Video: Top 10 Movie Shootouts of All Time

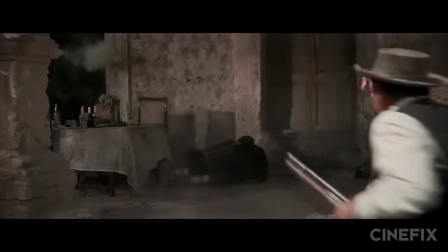736s
The violence of the film was seriously criticized at the time, but Peckinpah cited a desire to turn the sanitized TV westerns on their heads with the film that
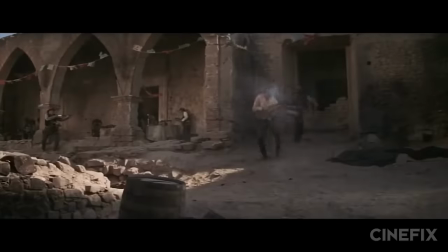743s
actually showed the realities of violence as it appeared on TV's daily in Vietnam War footage.
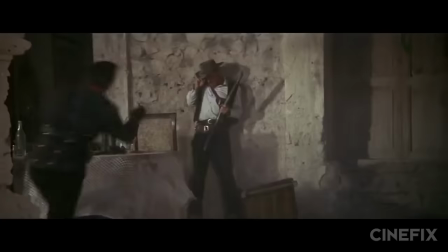748s
And it'd be a hard sell to suggest that Peckinpah held back with the violence here. Pretty much no one is spared in this legendary suicide mission.
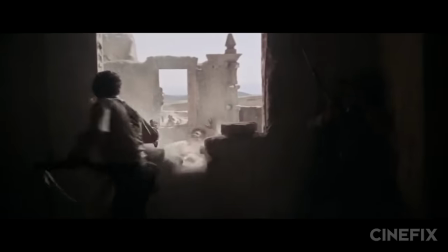755s
They didn't have enough costumes for all the people Peckinpah wanted to murder. So most extras would die, wash off their costumes, then go die again.
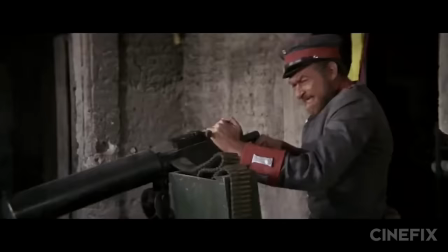762s
But the scene is notable for more than just its excesses. It's also a landmark in editing and staging,
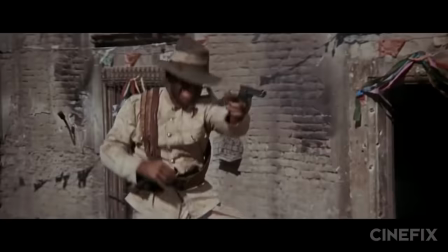767s
perfectly mixing film at six different levels of slow motion and cross cutting between a multitude of different arenas of simultaneous action, while remaining coherent for audiences.
Stay down, we want to hurt no one.
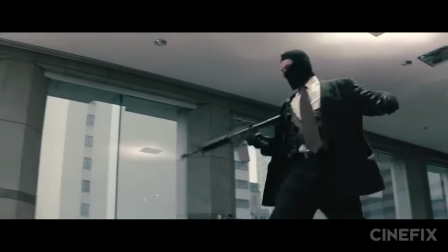781s We're here for the bank's money, not your money. Your money is insured by the federal government, you're not gonna lose a dime.
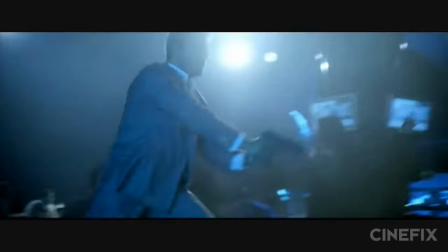786s Think of your families, don't risk your life, don't try and be a hero.
And finally, coming in at our number one, we're looking at the incredible work of Michael Mann.
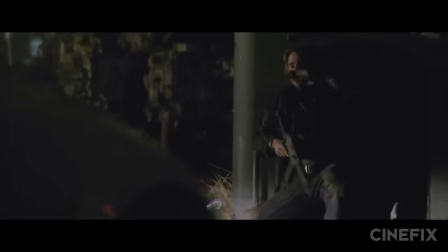794s
He's orchestrated awesome shootouts in films like Collateral, Public Enemies, and Miami Vice, but nothing can ever live up to the perfection that is the robbery sequence from Heat.
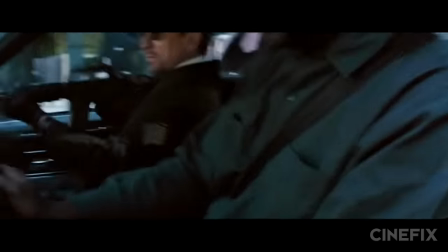807s
The epic showdown between De Niro and Pacino that fans have always been waiting for.
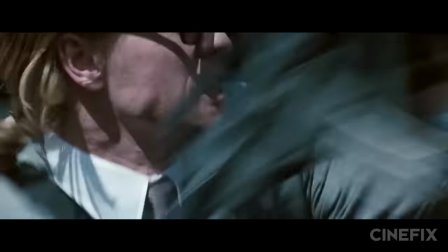811s
The sequence is notable in that it is both incredibly gratuitous, bombastic, and intense, while still seeming to be more real than any other shootout ever shot.
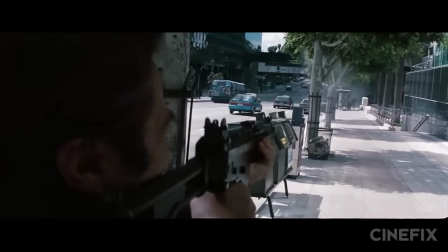820s
And well, that's mostly because it is. Michael Mann put his actors through such a rigorous amount of training in preparation for this film that they pretty much did everything for real.
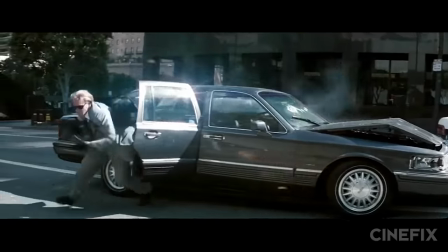828s
They dressed up in disguises and cased the actual bank during operating hours, escaping undetected in a getaway vehicle.
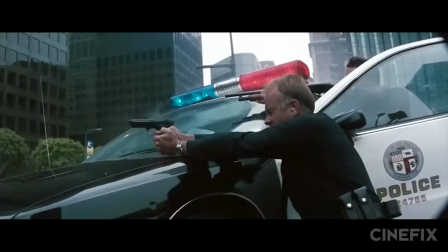834s
The cops were introduced to and socialized with actual cops. The criminals were introduced to and socialized with actual professional criminals.
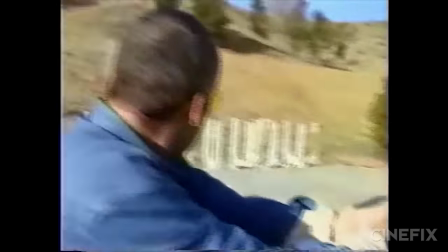841s
All the actors spent three months training in heavy weapons in preparation for this film, with the police officers receiving police training and the robbers receiving alternate training.
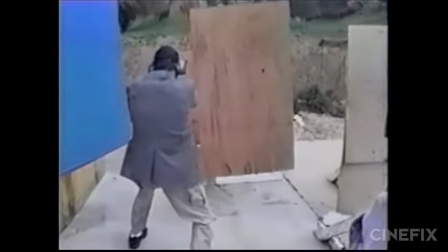850s
And it all culminated with Mann building a life-size to scale replica of the entire street on the shooting range and putting the actors through a live fire version of the shootout,
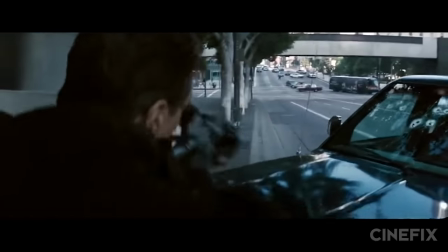859s
except against targets, not each other. And the film is often lauded for how absolutely massive it sounds.
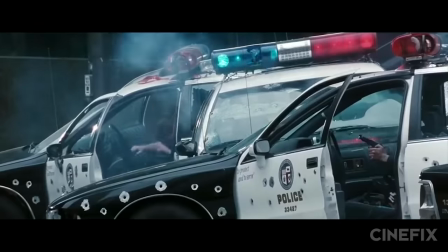864s
Now, when it comes to sound effects, most films have all their gunshots, hits, and ricochets replaced by the post-production sound scene after the fact.
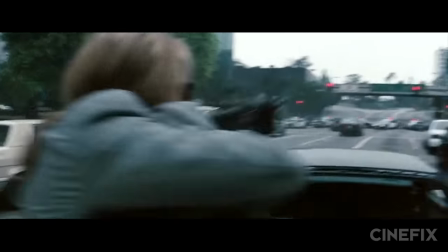871s
It's probably a safe bet to assume that every other film on this list did just that.
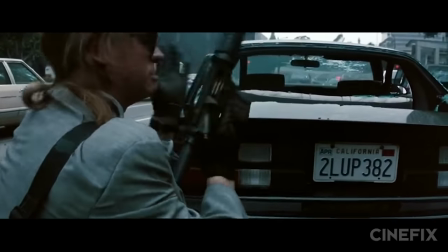875s
And Heat did this too, using three post-production sound stages to simultaneously create a massive mix of the scene.
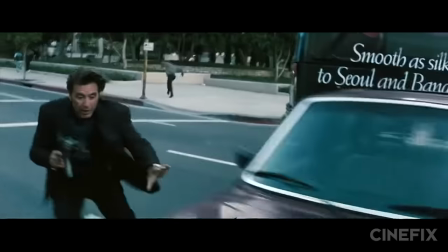881s
Until Michael Mann heard it and hated it, and threw it all out in order to replace it with the audio they recorded on set. booming with the cacophonous echoes
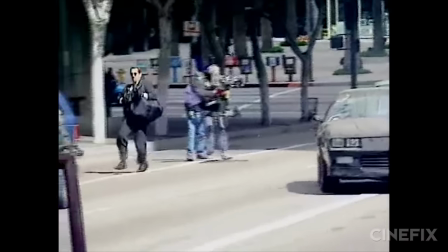888s
of 800 to 1,000 blank rounds per take ricocheting off the walls of the downtown corridor.
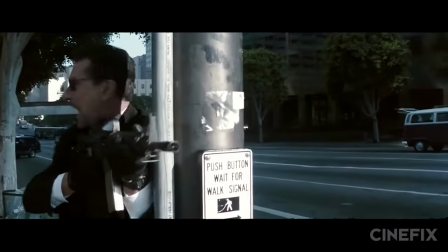893s
It's meticulous, visceral, heart-pounding filmmaking,
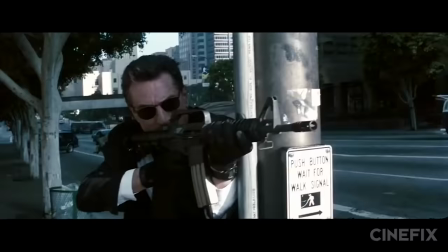896s
and it's just about the realest example of on-screen gun violence ever committed to film, which is why we think it's the number one shootout of all time.
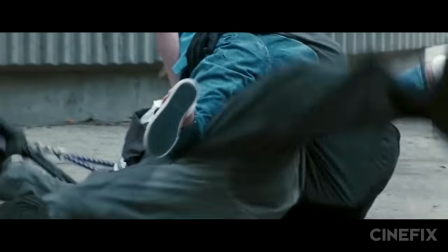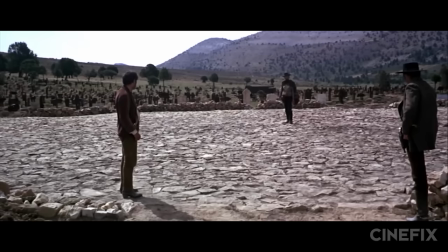909s
So what do you think? Did we leave out one of your favorite shootouts? Do you disagree with one of our picks? Let us know in the comments below, and be sure to subscribe for more Cinefix movie lists.